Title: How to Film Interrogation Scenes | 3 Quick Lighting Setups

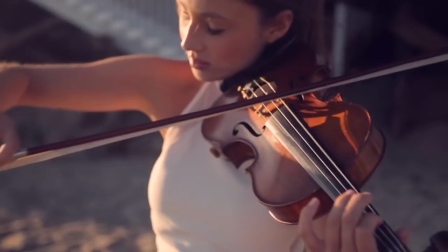0s
What's up guys? Welcome to 4 Minute Film School. I'm Neres with the A-Team. Today I'm here with Eric Lombard. Eric Lombard is a super talented director of photography who shot for a ton of YouTube stars like Anna Akana, Shane Dawson. His videos have been seen by over a hundred million people worldwide and today we're gonna take you through three famous interrogation scenes and how we can recreate them.
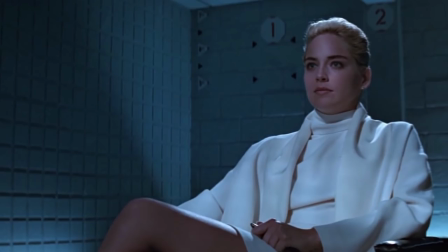20s
So Eric what was the first scene that we recreated? First scene was from Basic Instinct, the famous leg crossing scene.
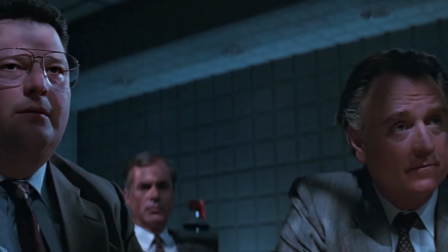26s
Very scandalous. It kind It kind of looked to me like an underground layer. The ceiling had this grating on it that created a really cool effect when the lights were shining through.
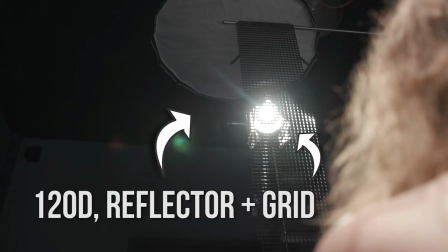34s
In order to do that, we took a 120D with a reflector on it,
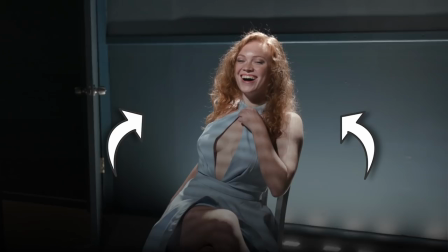38s
shot that through a little grid to simulate the grating, so that kind of gave her that nice effect.
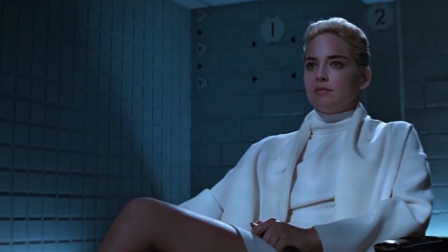45s
And then as a backlight, she had a nice glamorous edge to her,
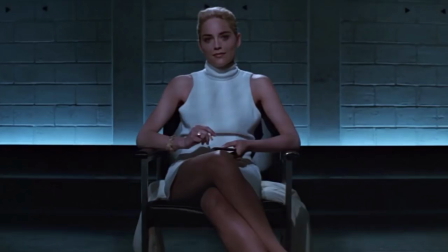49s
so we put a 120D on the back wall and put that through a fresnel, created a really nice, hot backlight for her.
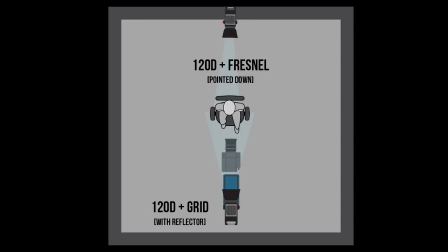57s
To get that really cool glow coming from under, against the wall, we put six M9s.
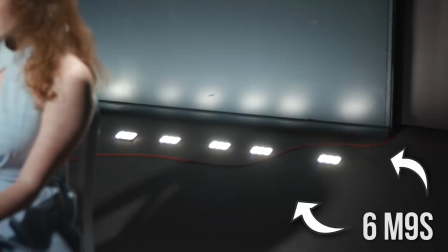61s
So the M9s were laying on the ground flat, pointed up, to give us a glow against the wall.
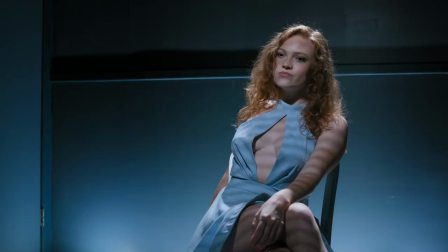67s
It's a very unconventional lighting setup for an interrogation scene. No police station actually looks like that scene from Basic Instinct, but it is very dramatic and cool. And that bluish tint kind of gives you a more ominous feel, I think.
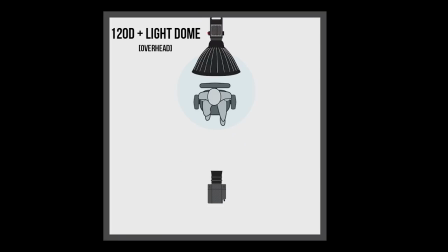81s
Awesome. So what was the second setup? The second setup was from Batman, The Dark Knight. the interrogation scene between the Joker and Batman.
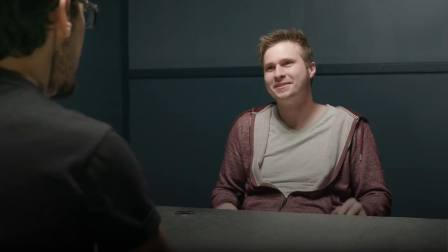87s
Our primary light was a 120D with a light dome on it as a topper directly above.
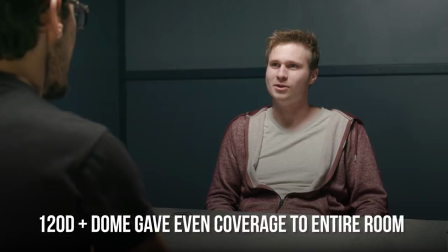92s
And what I liked about the 120D with the light dome is that it kind of gave us a spread all the way across to the walls, and we didn't have to add a bunch of lights around the perimeter to help fill it in,
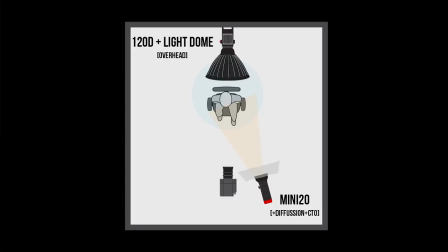102s
which created a little bit of raccoon eyes on the actor, so we ended up putting a mini 20 with diffusion and one CTO filter,
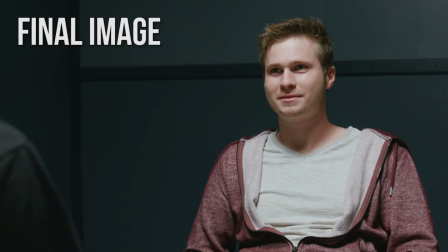110s
just right next to the camera that gave a little highlight and filled in the eyes. So all we needed was two lights to recreate that.
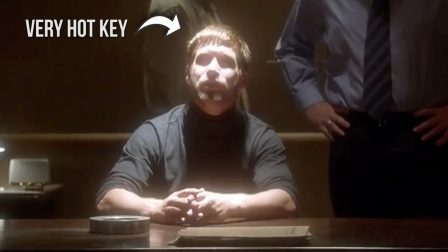117s
That was it. So what was the last thing that we did? The last thing was from Usual Suspects.
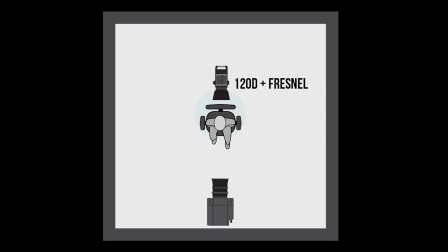121s
So I noticed in the Usual Suspects, the main key light from above is very, very hot on the main actor.
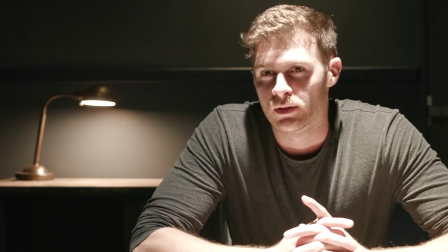127s
So in order to do that, I took a 120D and put on a Fresnel on full spot.
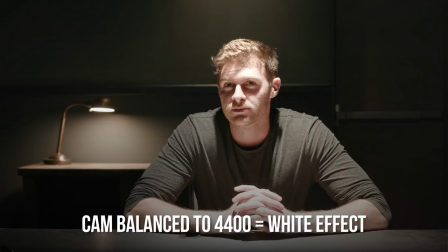133s
So it was basically as bright as it could get at 100%. With half CTO, my camera was balanced to 4400, made that light white.
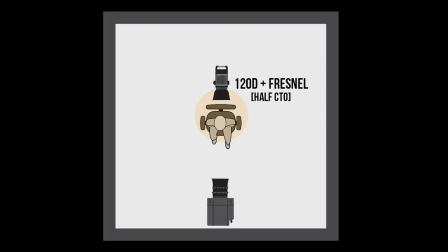142s
What were your back two lights? The back two lights was a 120D with a Fresnel pointing straight down at the wall to give us like a nice little shape on the back wall
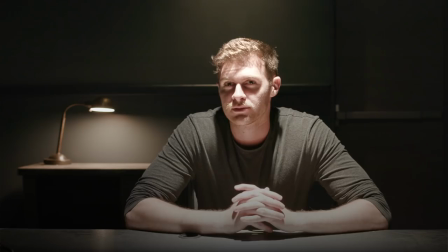149s
but I put full CTO on it so that it would be a lot warmer than the foreground light.
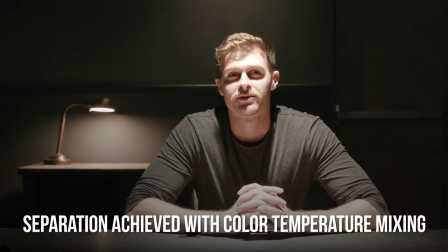155s
I think it just helped give it a little more color separation so that he really popped out.
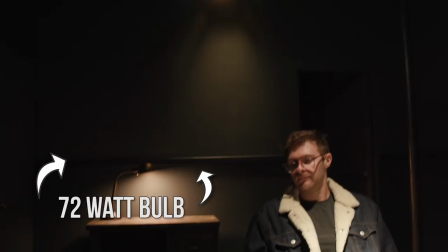160s
How did you make that light bulb effect? The light bulb I just put an actual 72 watt bulb in there.
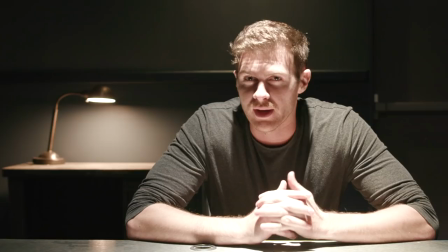165s
Why 72 watts? Pick 72 watts just so it wasn't too overwhelming and distracting because if it was too bright
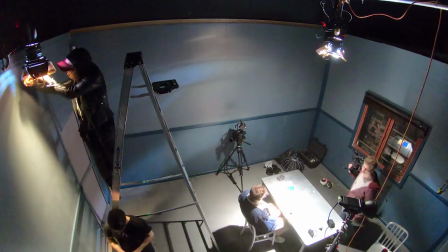172s
then it would just draw your eye back to that practical but I wanted just a nice little something in the background to give it that pop.
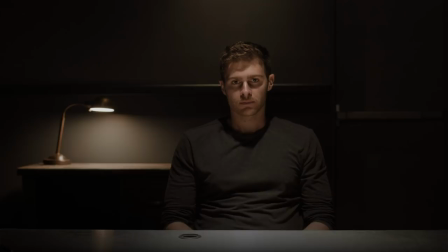177s
Why did you mix all those different color temperatures instead of keeping them perfectly consistent? Yeah I wanted to have a little color separation between the foreground and the background. It helps separate them a little bit more so that the foreground pops out. So there's your episode of 4 Minute Film School with Eric Lombart. I'm Neres from the A-Team. Leave a comment below with your favorite interrogation scene and the best comment will win an Aperture M9.
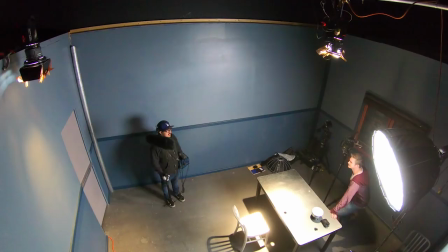199s
Follow Eric Lombart at Eric Lombart. Follow Aperture on Facebook, Instagram, The Works. Subscribe to us on YouTube and hit that notification bell. I'm Neres from the A-Team. Catch you guys next time.